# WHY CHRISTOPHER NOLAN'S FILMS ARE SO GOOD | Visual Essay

Christopher Nolan is a celebrated British-American filmmaker known for complex
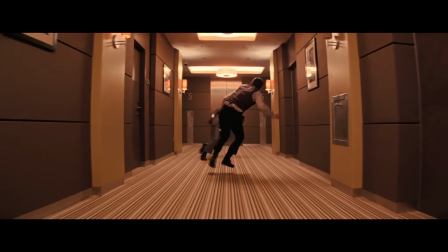20s
storylines and experimental editing techniques to create captivating and comprehensive films.
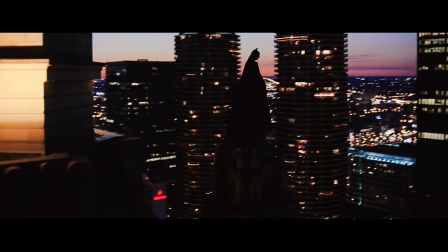25s
Nolan has many different director trademarks, but today we will be focusing on three: film noir,
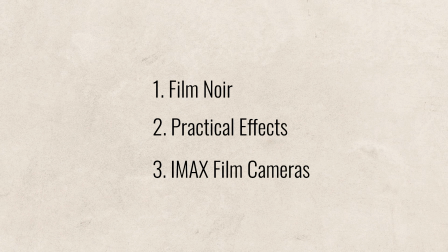31s
practical effects over CG, and the use of IMAX film cameras over digital cameras.
I think in various ways all the films I've done have relied on that film noir dynamic.
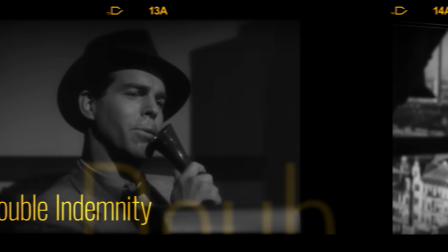47s
Film noir is a style that features darker tones and themes of corruption, betrayal, and violence.
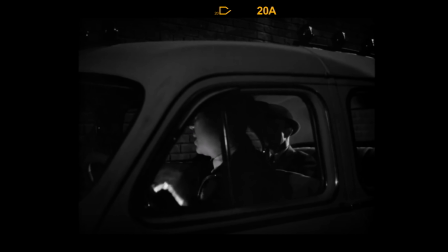52s
Christopher Nolan takes inspiration from many old classic film noir Hollywood films and adds his own neo-noir style to his films.
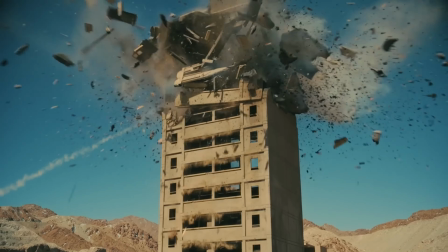61s
Some traits of film noir that he likes to incorporate are non-linear timelines and complex, often unreliable characters,
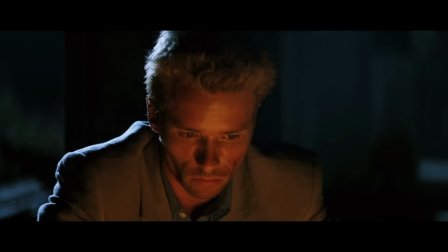68s
highlighting issues surrounding identity, cynical attitudes, and existentialist philosophy.
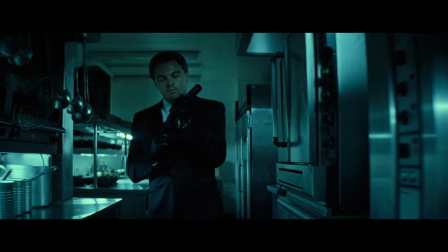74s
Nolan's film Inception is a good example of his unique style, combining science fiction and characteristics of film noir and neo-noir.
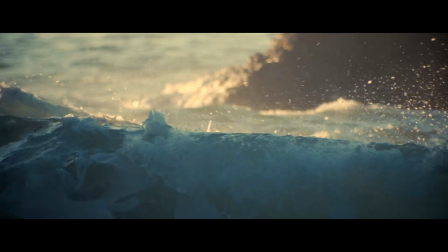82s
Nolan specifically uses in media res to abruptly introduce the viewer to the intricate narrative, establishing the non-linear timeline.
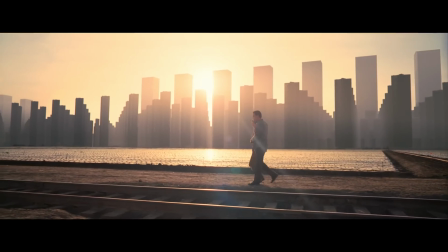90s
The rest of the film often jumps around to different times and flashbacks to keep the viewer engaged and encourage them to think deeper about the film.
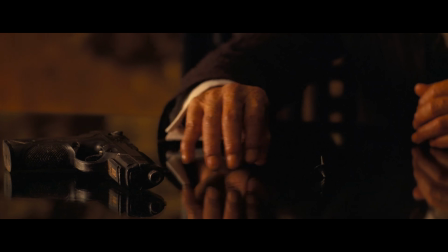98s
For example, Inception begins with a shot of two aged men whom we know nothing about.
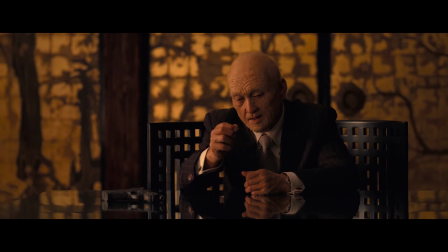104s
This makes us wonder and forces us to follow the characters more closely and rely on them for more information.
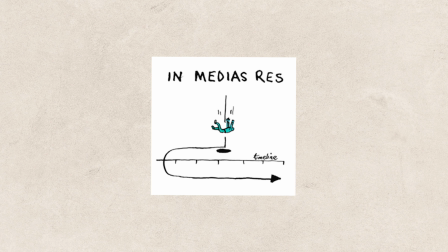111s
In media res is a typical film noir trait.
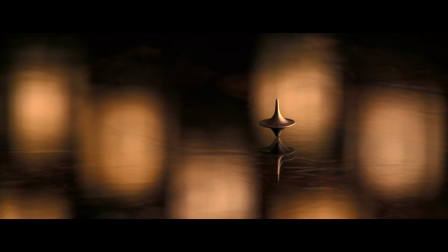114s
This reliance on the narrator enhances the mystery and suspense, since different viewers can have different perceptions of the film.
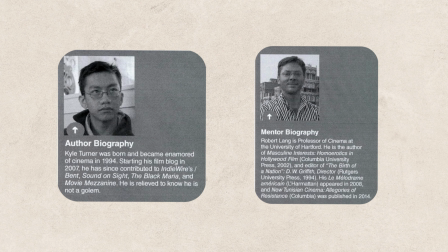121s
In an article written by Kyle Turner,
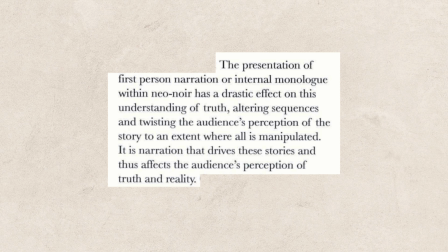124s
he says the presentation of first-person narration or internal monologue within neo-noir has a drastic effect on this understanding of truth, altering sequences and twisting the audience's perception of the story to an extent where all is manipulated.
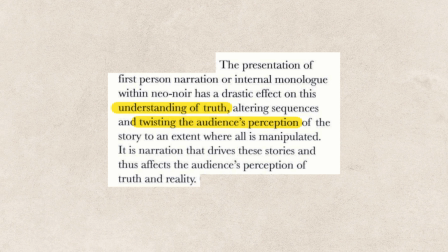140s
It is narration that drives these stories and thus affects the audience's perception of truth and reality. While Turner is referring to another Nolan film, Memento, Cobb has the same effect on the viewers of Inception.
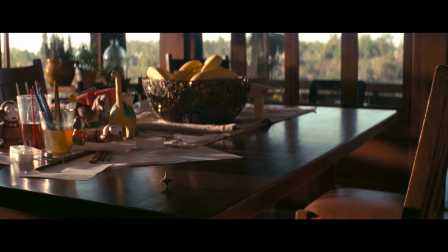154s
Because we don't fully trust Cobb, the ending is ambiguous and we don't know if he truly returned to reality or if he is still dreaming.
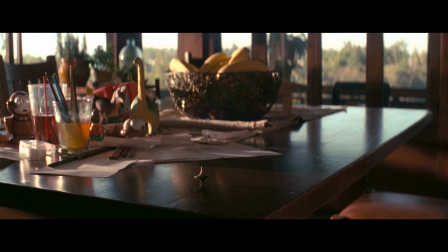162s
This ambiguity is a trademark of film noir where the line between truth and deception is blurred.
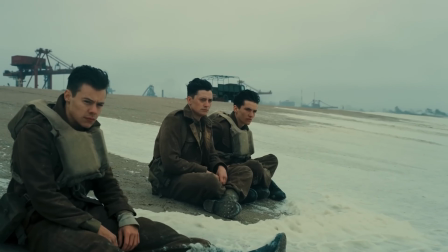168s
Because of this, the audience's intellectual and emotional involvement is enhanced, adding to the complexity and nuances of Nolan's films.
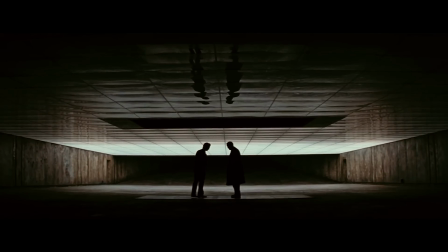176s
This contributes to why his films are so rewatchable, as you can find new details with each additional viewing.
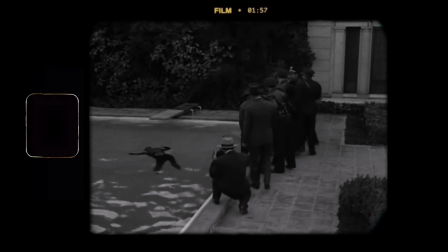183s
One of Nolan's works with more traditional characteristics of film noir is Batman Begins from the Dark Knight trilogy,
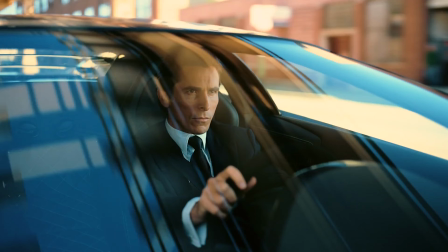190s
where he portrays Bruce Wayne in the crime-ridden city of Gotham.
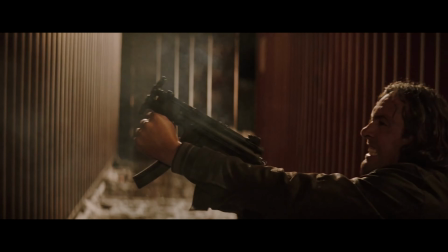194s
This particular scene of the film where he captures mob boss Falcone is another example of his use of film noir.
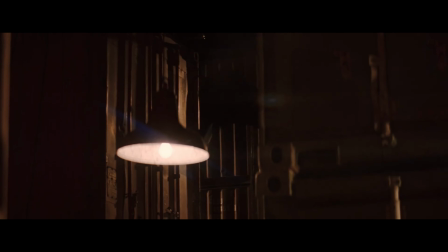201s
This scene has a series of fast-paced shots, ranging from close-up shots to medium shots to wide shots.
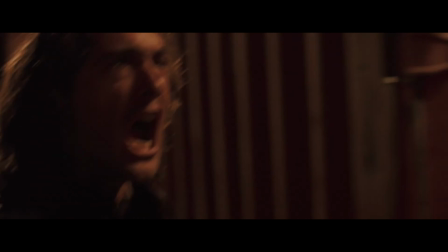208s Where are you? Here.
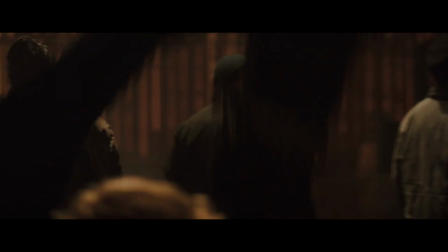211s
There are multiple close-up shots used to underscore the emotions each character is experiencing, and to make the audience feel the same way.
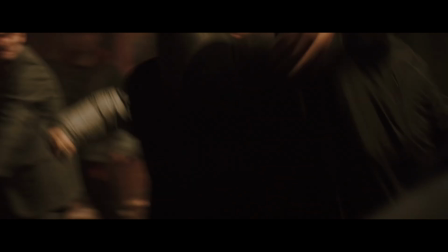220s
For example, in the close-up shot of Falcone's reaction to the commotion happening outside,
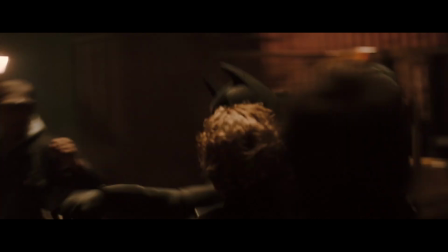225s
we can see exactly when he realizes something is wrong, highlighting the intensity of the moment.
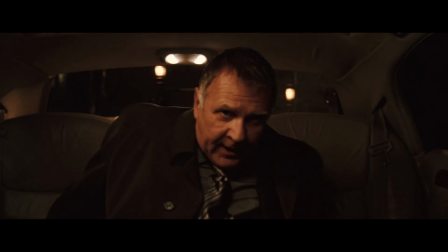232s
The mise-en-scène of this shot also increases the mystery and tension.
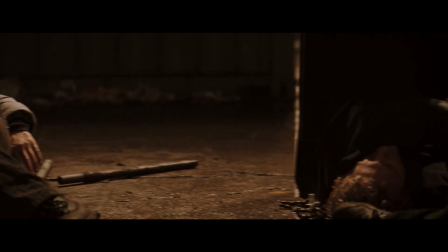236s
The men are framed by symmetric shipping containers, making them feel closed off and more anxious.
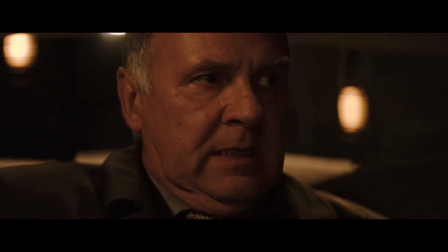243s
Stark lighting is also a classic trait of film noir, and throughout the whole sequence, low-key lighting is maintained.
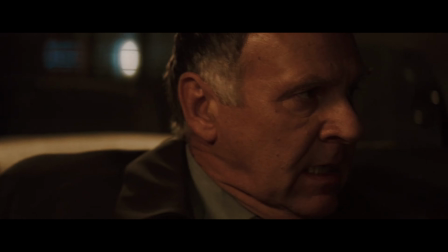250s
This creates a harsher contrast between the shadows and the light to enhance the mysterious and intimidating feeling of the presence of Batman.
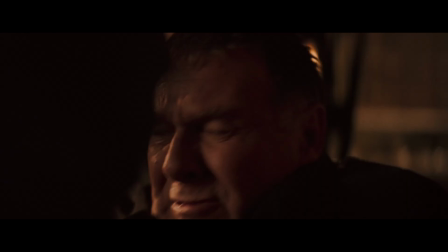259s
Nolan's stylistic choice could also symbolize Batman's view of the world being black and white at this moment.
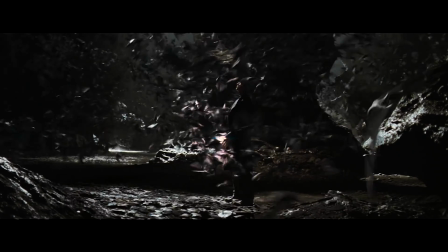264s
His vigilantism is influenced by his moral clarity and the distinction between good and evil. Now let's talk about another trademark of Nolan's films, his use of practical effects over computer-generated imagery or CGI, from crashing a real 747 airplane into a building in Tenet, planting 500 acres of corn for Interstellar,
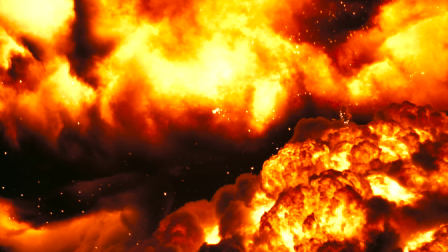287s
to recreating the explosion of an atomic bomb in Oppenheimer.
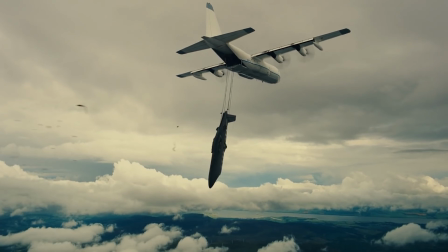291s
Nolan is obviously extremely dedicated to doing the real thing, rather than resorting to the computer.
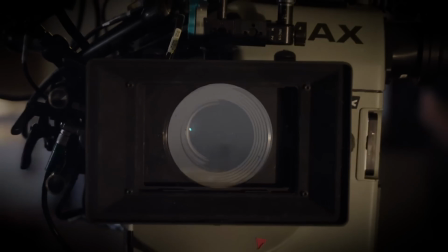296s
But why? On Oppenheimer, we chose a practical route.
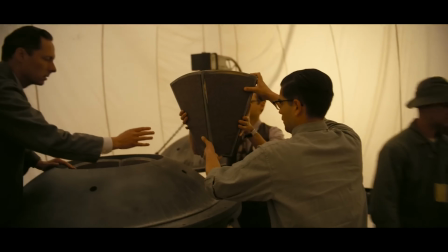300s
Capturing everything in camera, even when it was strongly advised against by the production team, safety officers, and certain members of the cast.
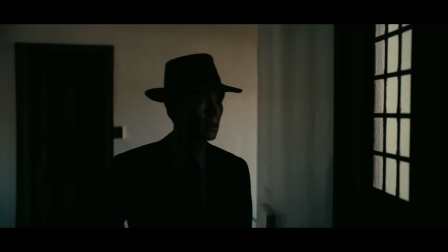308s
Even when it would enhance the film or correct visible mistakes, I avoided CGI at all costs.
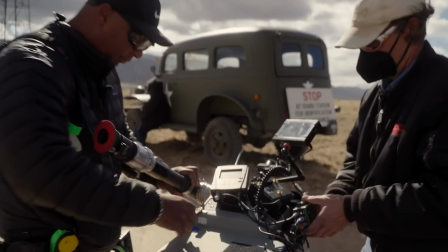313s
It wouldn't be honest. It wouldn't be authentic.
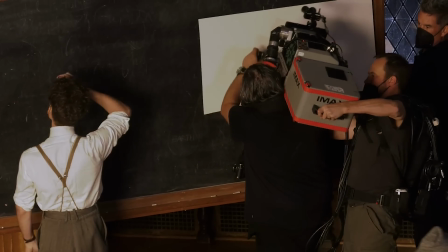316s
Committed to preserving the realism of the film, Nolan and his cinematography team achieved certain looks and effects through
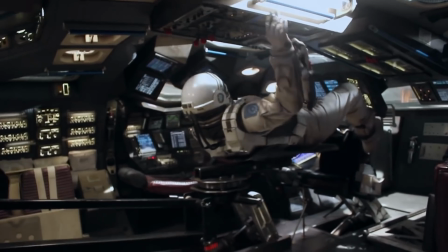323s
innovative methods and engineering their own devices instead of turning to CGI when Nolan's ideas seemed unachievable.
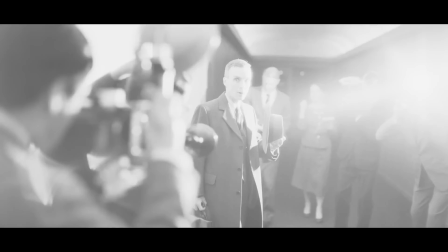330s
Today I'll be focusing on the effects seen in Nolan's most recent film, Oppenheimer.
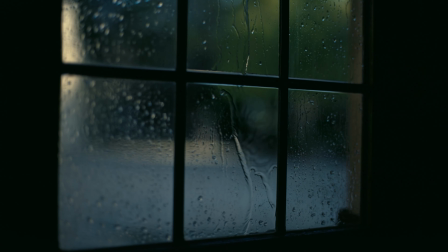336s Troubled by visions of a hidden universe.
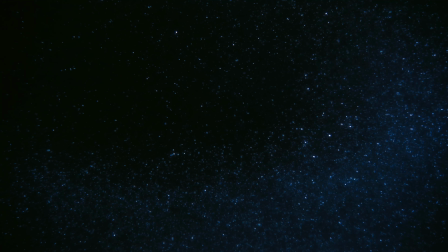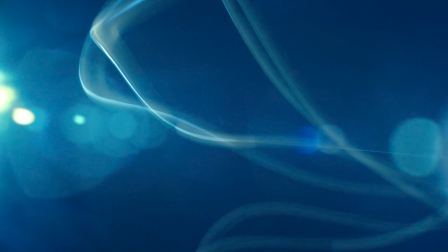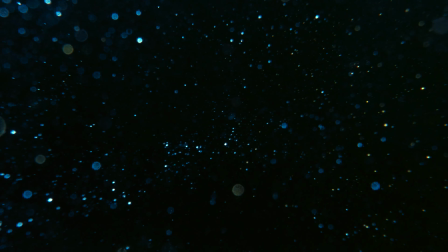352s
It seems like those shots of particles and energy waves were computer generated, but in reality they were not.
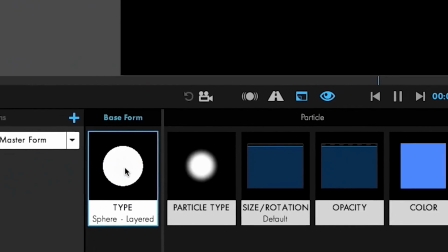358s
While creating these visual effects on the computer seems much simpler than figuring out a way to portray them in real life, Nolan chooses the latter option.
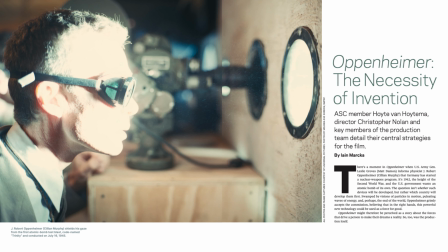367s
In an article published by the American Society of Cinematographers written by Ian Marks, he says, for one of the atomic energy effects,
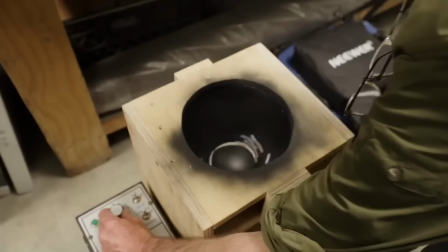375s
Jackson simulated waves of energy with wires connected to metal beads that spun in the tank via a motor with a flexible central arbor.
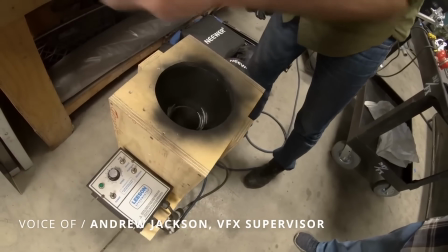383s
The spinning wires were disturbed to create a ripple along their length, while Jarzewicki shot them with long exposures,
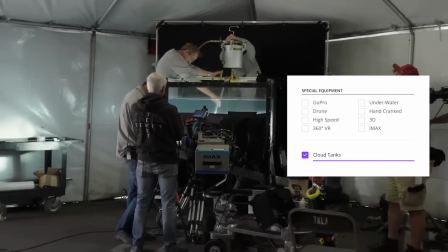389s
so we got a long, wobbly, blurred shot that was supposed to represent electrons orbiting a nucleus of an atom,
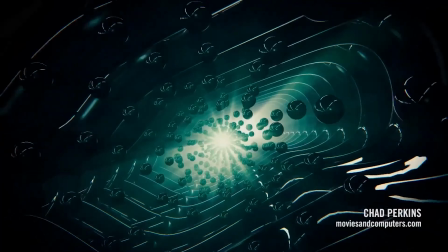396s
says Jackson. Instead of relying on digital renderings, which can often feel artificial and detached,
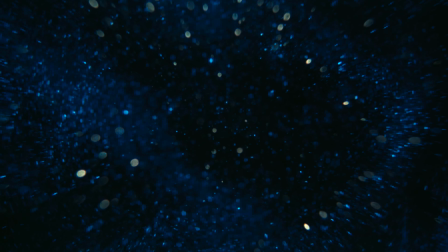402s
by simulating energy waves with wires and metal beads, this scene has a more authentic sense of Oppenheimer's inner feelings at this moment.
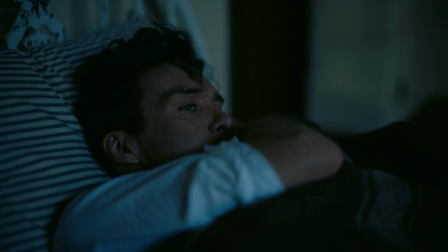410s
We can truly witness the manifestation of his inner turmoil through his visions of the quantum world. Nolan has also stated that he enjoys using practical effects just because they are more fun. Sometimes when you're asked to justify these things like not using green screen, you have to just bring it down to, well, it's so much more fun to do it.
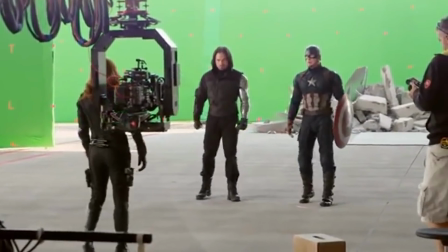429s
It's fun for the actors, it's fun for me. There's nothing more dispiriting than when you turn up to work and there's just a green screen with a couple of actors in front of it. It's really, the magic's not there.
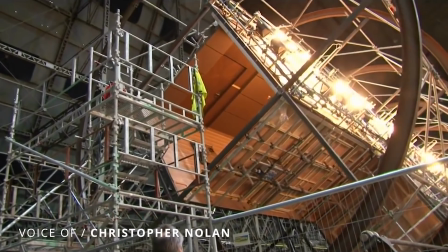437s
As he said, instead of trying to act in front of a green screen, interacting with real props and sets produces more genuine reactions,
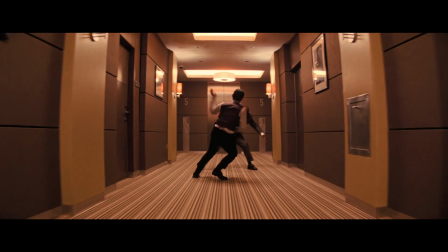446s
which leads to better and more compelling performances.
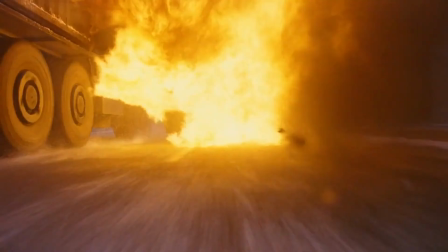449s
Instead of simply seeing these events play out on the screen, the viewer can experience them through feeling and truly connect with the characters.
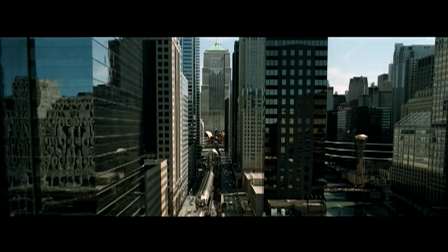457s
The realism of his shots gives us a genuine connection to the story, something that CGI can fail to provide. Nolan's next trademark goes hand in hand with his use of practical effects over CGI,
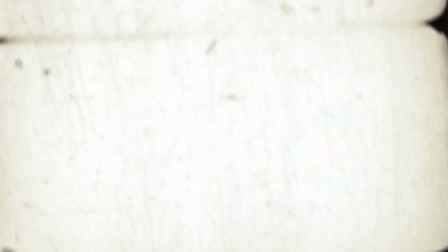469s
as he prefers to shoot using analog film over digital cameras, specifically IMAX film.
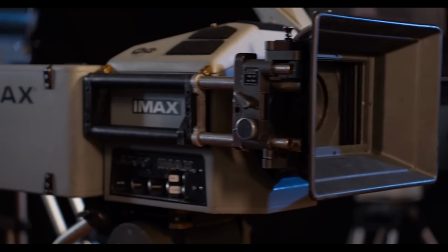474s
IMAX film provides viewers with the most immersive experience as it has the largest resolution format,
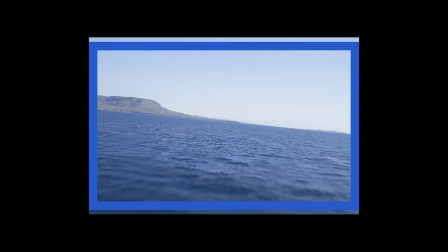480s
using 70mm film, which is 10 times larger than the standard 35mm film.
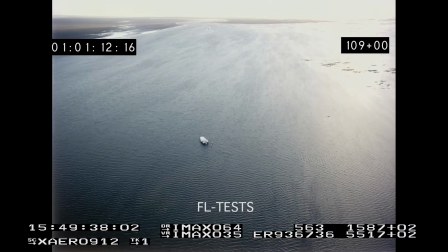486s
Nolan's preference for film over digital captures a realistic feeling,
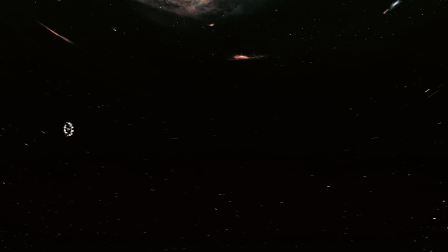491s
and the use of IMAX allows viewers to be more engaged and immersed in the film's world.
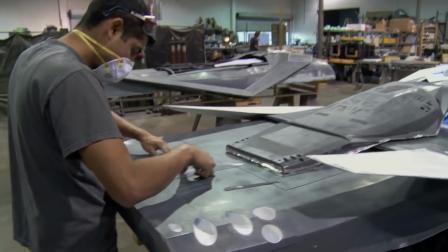496s
Additionally, IMAX cameras align with Nolan's commitment to practical effects over CGI,
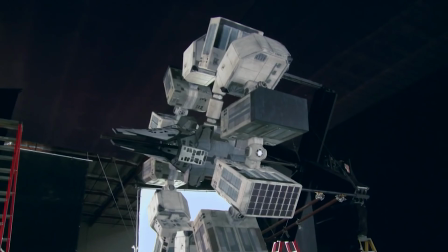501s
as the larger aspect ratio makes it harder to hide artificial content.